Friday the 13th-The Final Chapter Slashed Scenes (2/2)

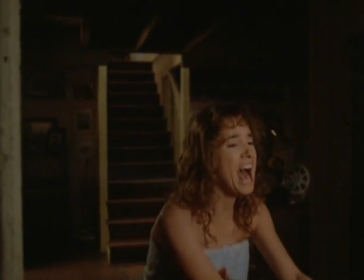a little bit better in the final version where we actually put an air cannon behind the door and blow the thing up.
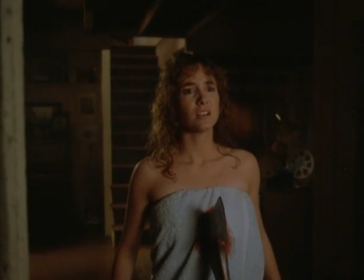And this cornball, attempt is, oh, there it is.
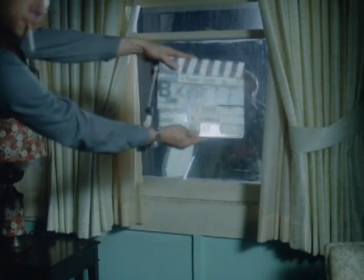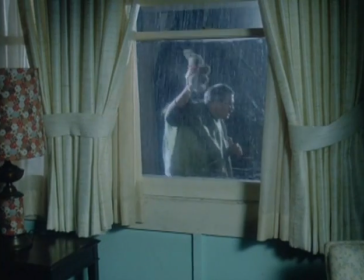That's the trainer holding up I think it's some kind of a stuffed rabbit or something, trying to lure Gordon out the window. Gordon loves stuffed rabbits, or whatever the heck toy it was. And there he goes.
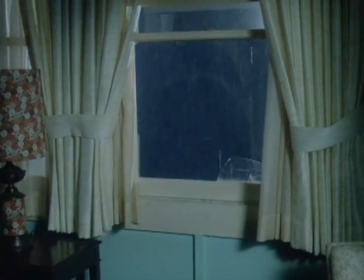Of course, you can see his tail come up, so he's only jumping that little way out and caught on the mattress.
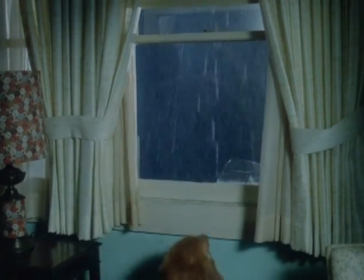But that is a nice breakaway. Even the second try. Well, there's a third sort of try.
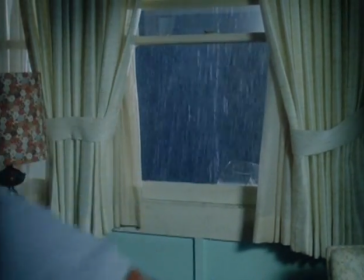That's okay. Second trainer comes and recaptures Gordon, and there you go.
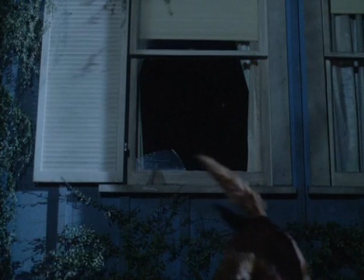Here's the other side. Gordon helps himself out a little bit, but does take the dive. In the end, we made it of a couple of pieces.
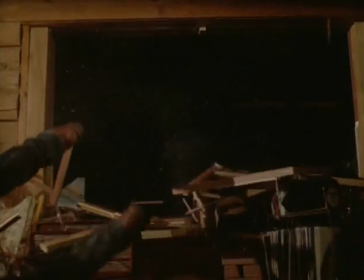There you go. That's Rob, or actually a stuntman doing an impression of Rob going through the window there.
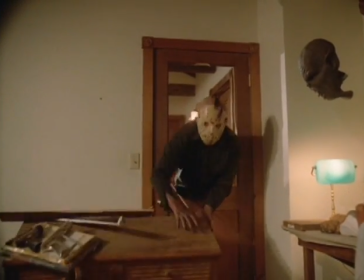Okay, throwing the thing over, but ultimately the composition, was such that we wouldn't have wanted to stay on that.
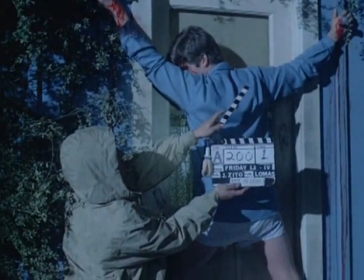He locked him almost trapped himself in the door.
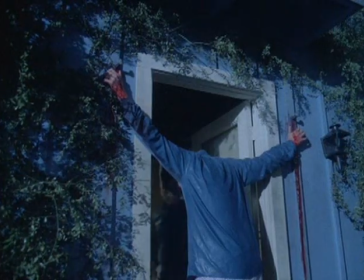Crispin nailed to the doorway, ripped away.
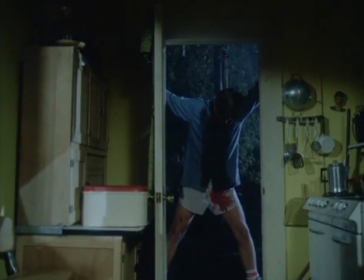Now, we used an insert in the final version of his hand, so you could see the hand being literally torn by the spike that's through it.
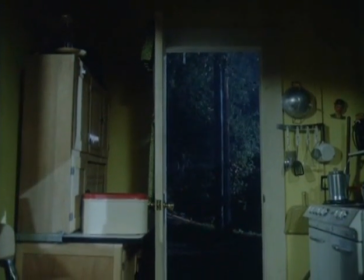So that's intended to be both sides of the cut, but the close-up on the hand is what you needed to be able to sell.
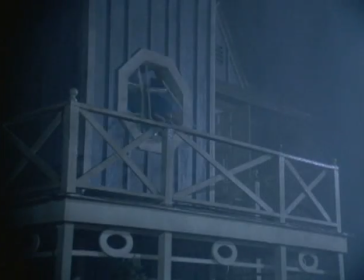And there is, of course, Crispin being Crispin. Oh, there she goes.
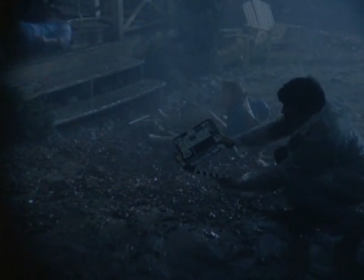That's, as you can tell, undercranked, so she seems to be falling out faster than she did,
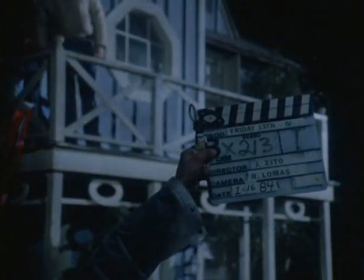and matching the position that she fell in. There you go.
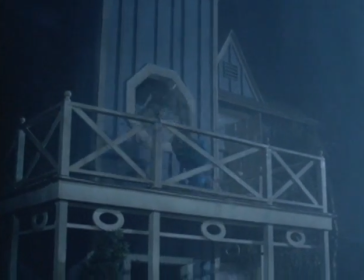Pretty brutal at that speed, but looks unreal. Looks fake at that speed.
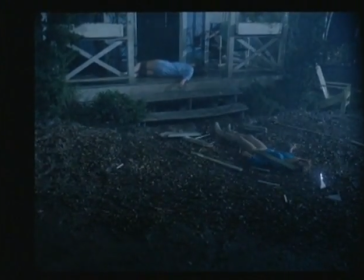So we ultimately used something that seemed more realistic. That drop wasn't used.
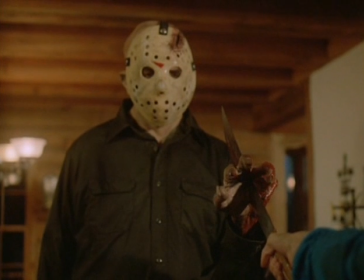The splitting of
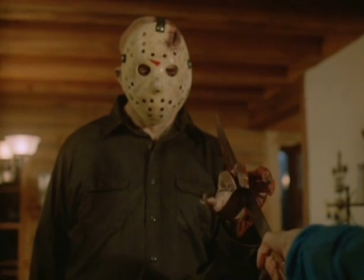the hand, which I actually sat in the movie theater on opening day and heard a fan, after Jason's hand was split by this machete,
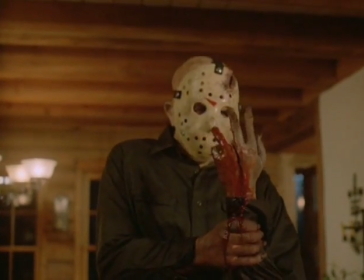a fan sitting in front of me said, "Now Jason's mad," as if all the other things that happened to him really didn't impress him.
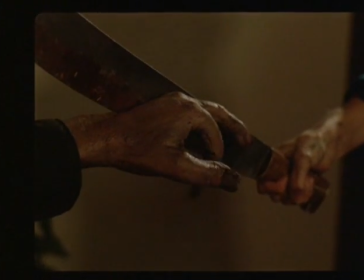There you go, the splitting of the hand, again done in reverse action.
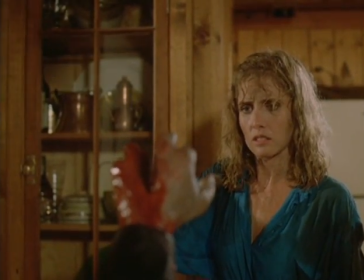And there is the hideous split hand, a little too crude.
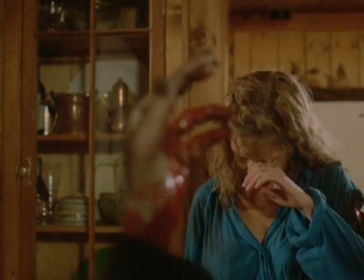As you can see, Kimberly is in character from before she starts, gets a little blood in her eye, but there she goes, the trooper goes again.
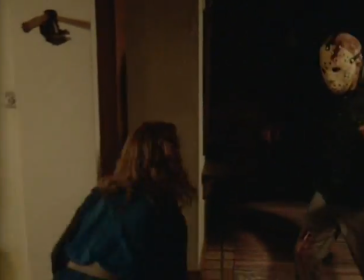There's Ted, who, in to his credit,
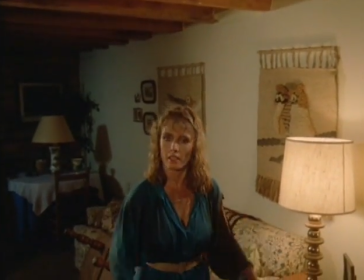encouraged the actors to really encounter him and, whack him with whatever it is they were using.
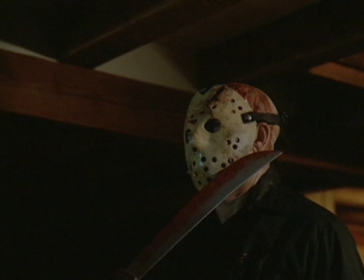So Ted took a lot of beating on behalf of the film and has helped the film tremendously by doing that.
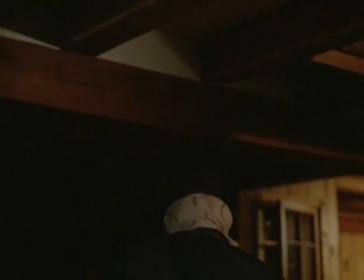We knew the unmasking of Jason was going to be a very important piece.
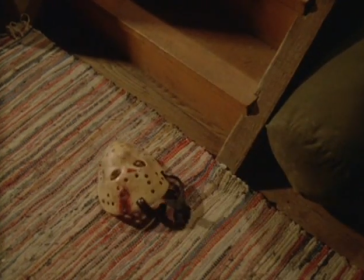The dropping of the mask and how it would fall, of course, because the iconic mask had to land just where we needed it to land.
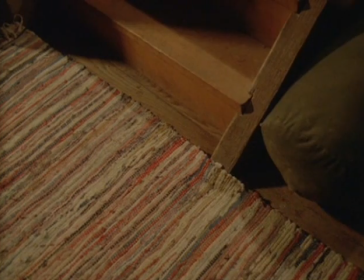So many false attempts on these things until we got the one that we ultimately used.
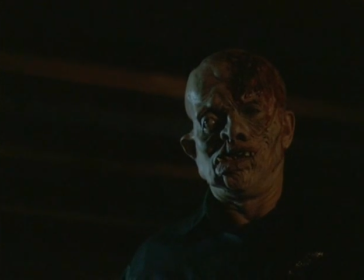There you go. It was not used with a foot pushing it into position, I might add, yeah. Oh, there you go.
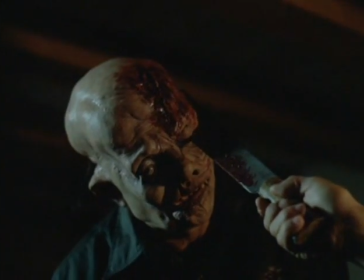Reverse action of the machete in Jason's head. Ted requesting it a little higher.
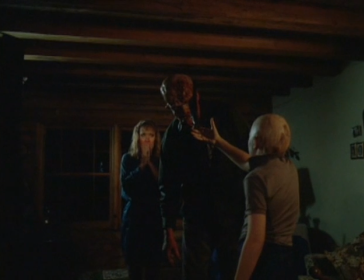And so there you go. Little Corey has to be able to maneuver this per direction.
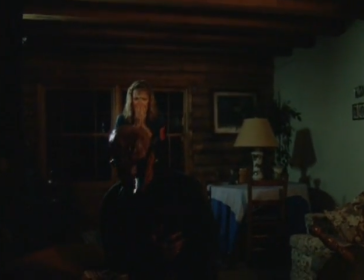But Ted is really playing the scene perfectly as he falls.
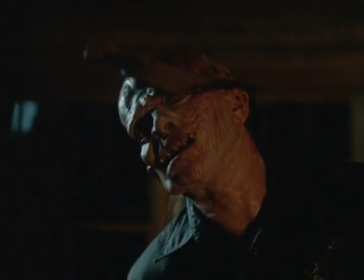Again, these are issues of lighting, and the way you're seeing it here,
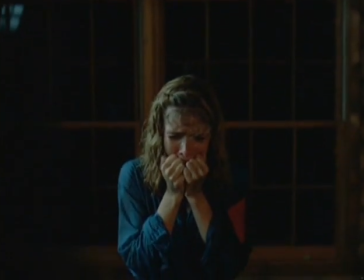it would not be the way we finally color timed it for the film.